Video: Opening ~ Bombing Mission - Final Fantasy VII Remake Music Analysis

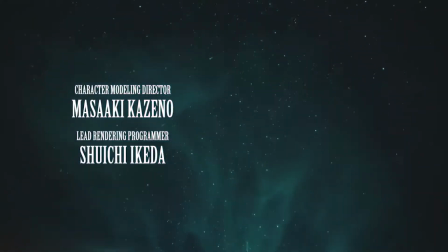4:26 Once again, the tubular bell signals our shift in tone. The detritus spewed by the Mako reactor mirrors the star field of our original opening, and we return to familiarity.
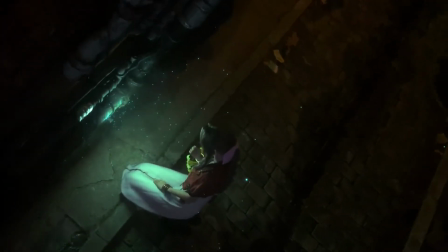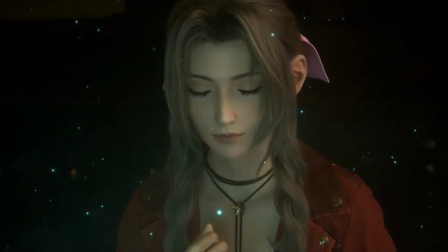4:46 These high strings and the melody echoed on the piano are as faithful to the original as this opening shot of Eric kneeling in the alleyway.
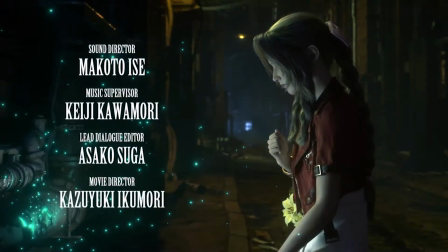4:55 But Sephiroth's theme sneaks in here again, even as the violins continue the variations of that initial melody.
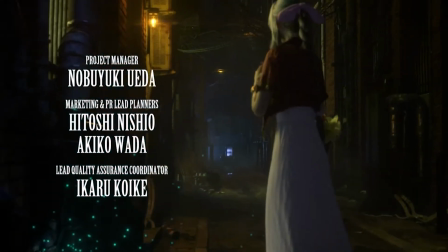5:05 This takes the original, hopeful, uplifting feeling of this track and casts it in a sinister light.
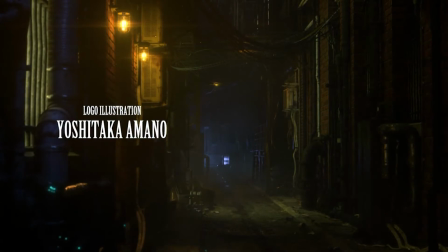5:12 As Aerith stands, checks behind her, and flees her spot of reverence.
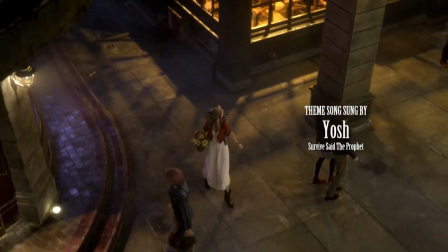5:19 Her sense of constantly being followed is shown in her actions,
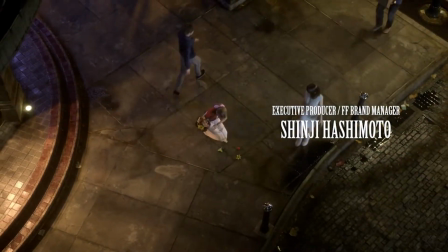5:24 the camera angles, and in this ever-present theme that invades our opening sequence.
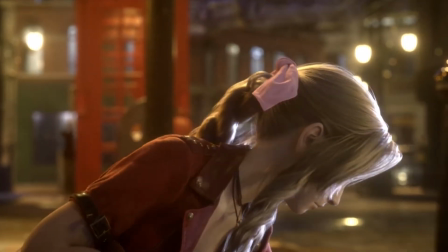5:33 As she cradles this crushed flower close to her,
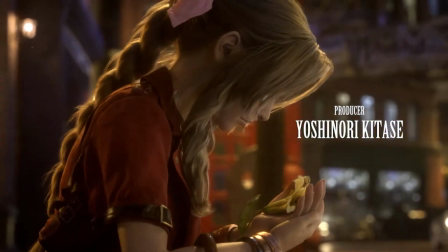5:36 Sephiroth's theme drops away, and we lift into the sky with the full fanfare of the opening.
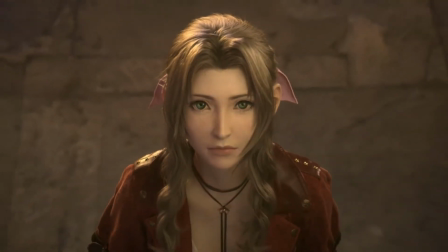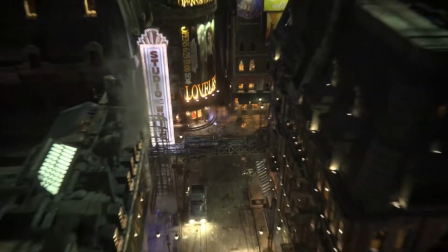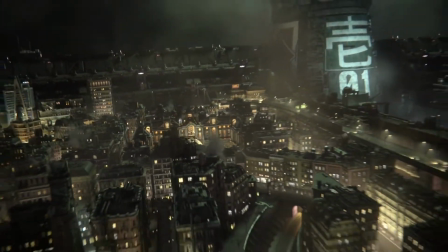5:54 Again, this sequence is incredibly faithful,
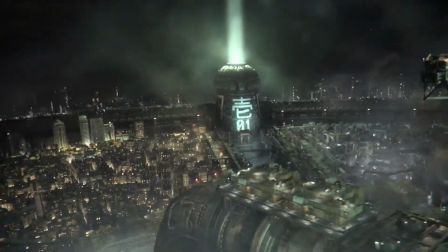5:58 but lengthened ever so slightly to give us more time to take in the sights of the beautifully rendered city.
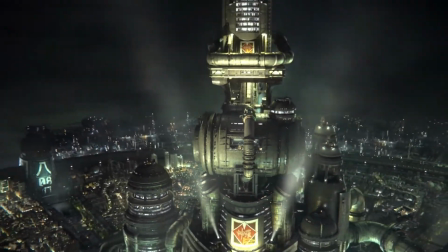6:06 We have a stronger military march in the drums,
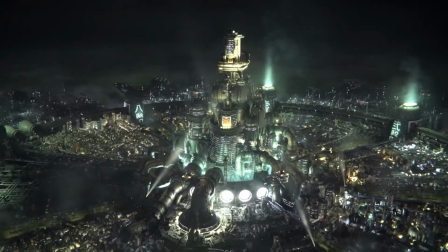6:09 but we maintain some of the original's synth-tech feel with that cascading sparkle pulled right from the original.
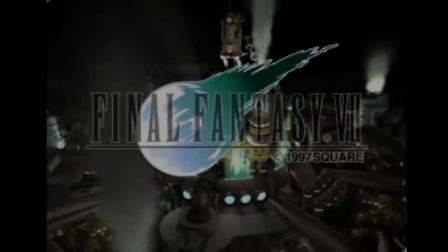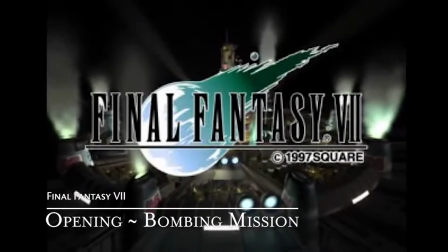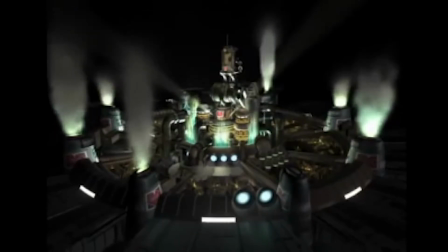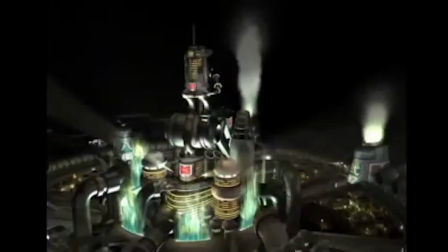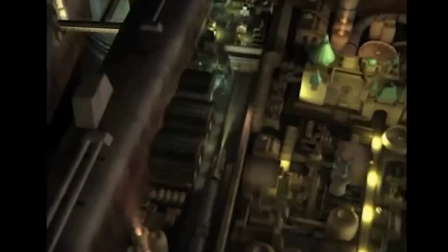6:41 This fanfare blends seamlessly into the driving baseline rhythm of the bombing mission, and marks the loop point for the rest of this area.
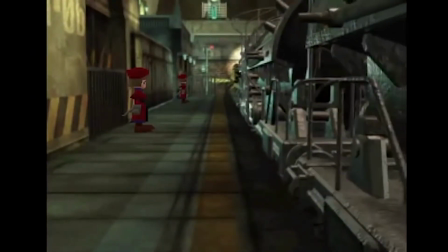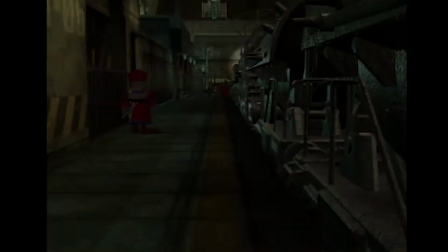6:55 In keeping with the cinematic feel of the opening, this music persists between area changes,
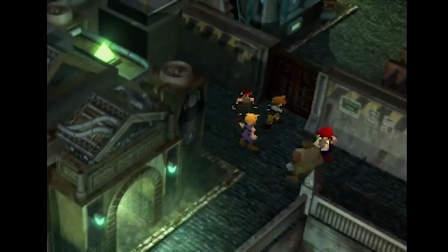7:02 through battles and victory resolutions, and through conversations with your teammates.
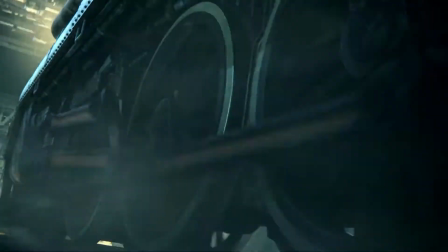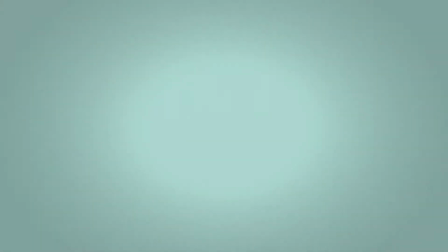7:15 In the remake, this is the point they have chosen to write two separate pieces.
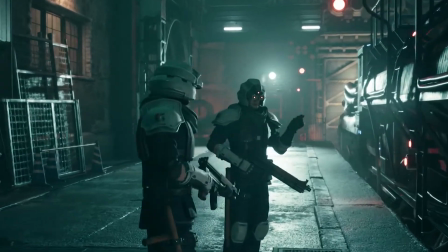7:20 Rather than a seamless transition, the music pulls back gently from the fanfare and fades to nothing,
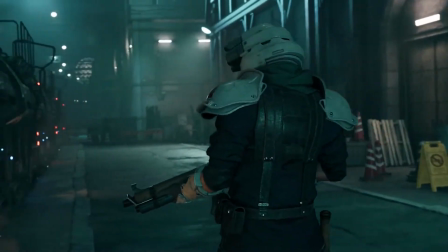7:28 leaving us with an intimate moment with this poor, ill-fated guard.
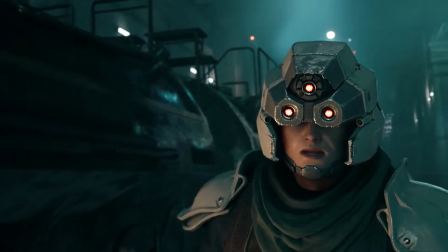7:34 Instead of that driving bass rhythm, the strings pick up the initial movement line.
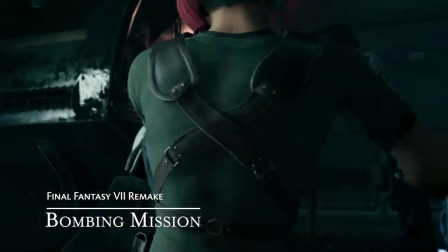7:39 The music returns.
Let the beatdown commence!
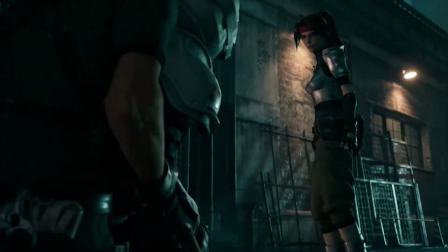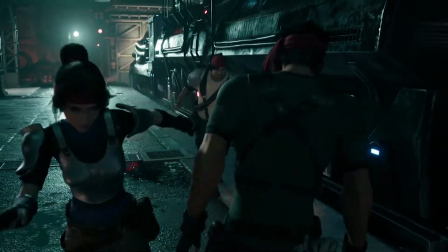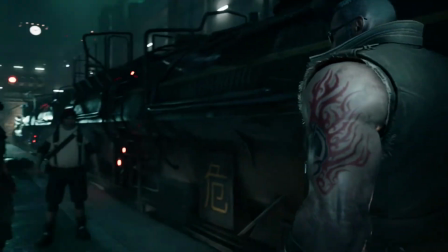7:54 Watch as Cloud leaps down from the train during the string trills. The moment he hits the ground, the music picks up.
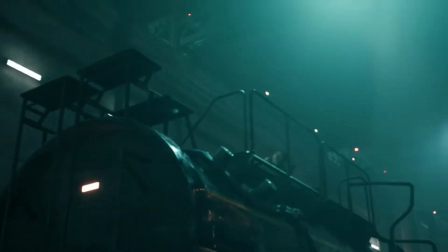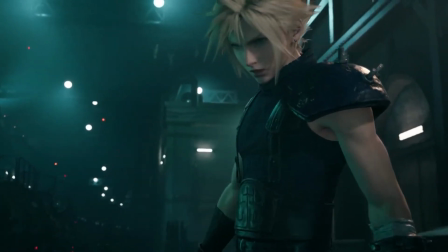8:08 This whole pre-rendered cutscene was generated outside of gameplay,
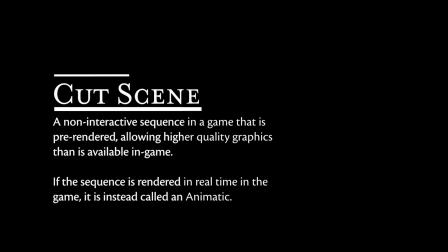8:12 and allowed the composers to score their music to ensure the right beats fall on exactly the right frame. This style of writing music is referred to as scored to picture,
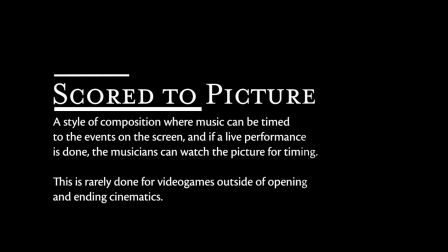8:24 and it's done a lot in film, but it often isn't possible in video games. True cutscenes are expensive to produce, but Square Enix has the budget for it.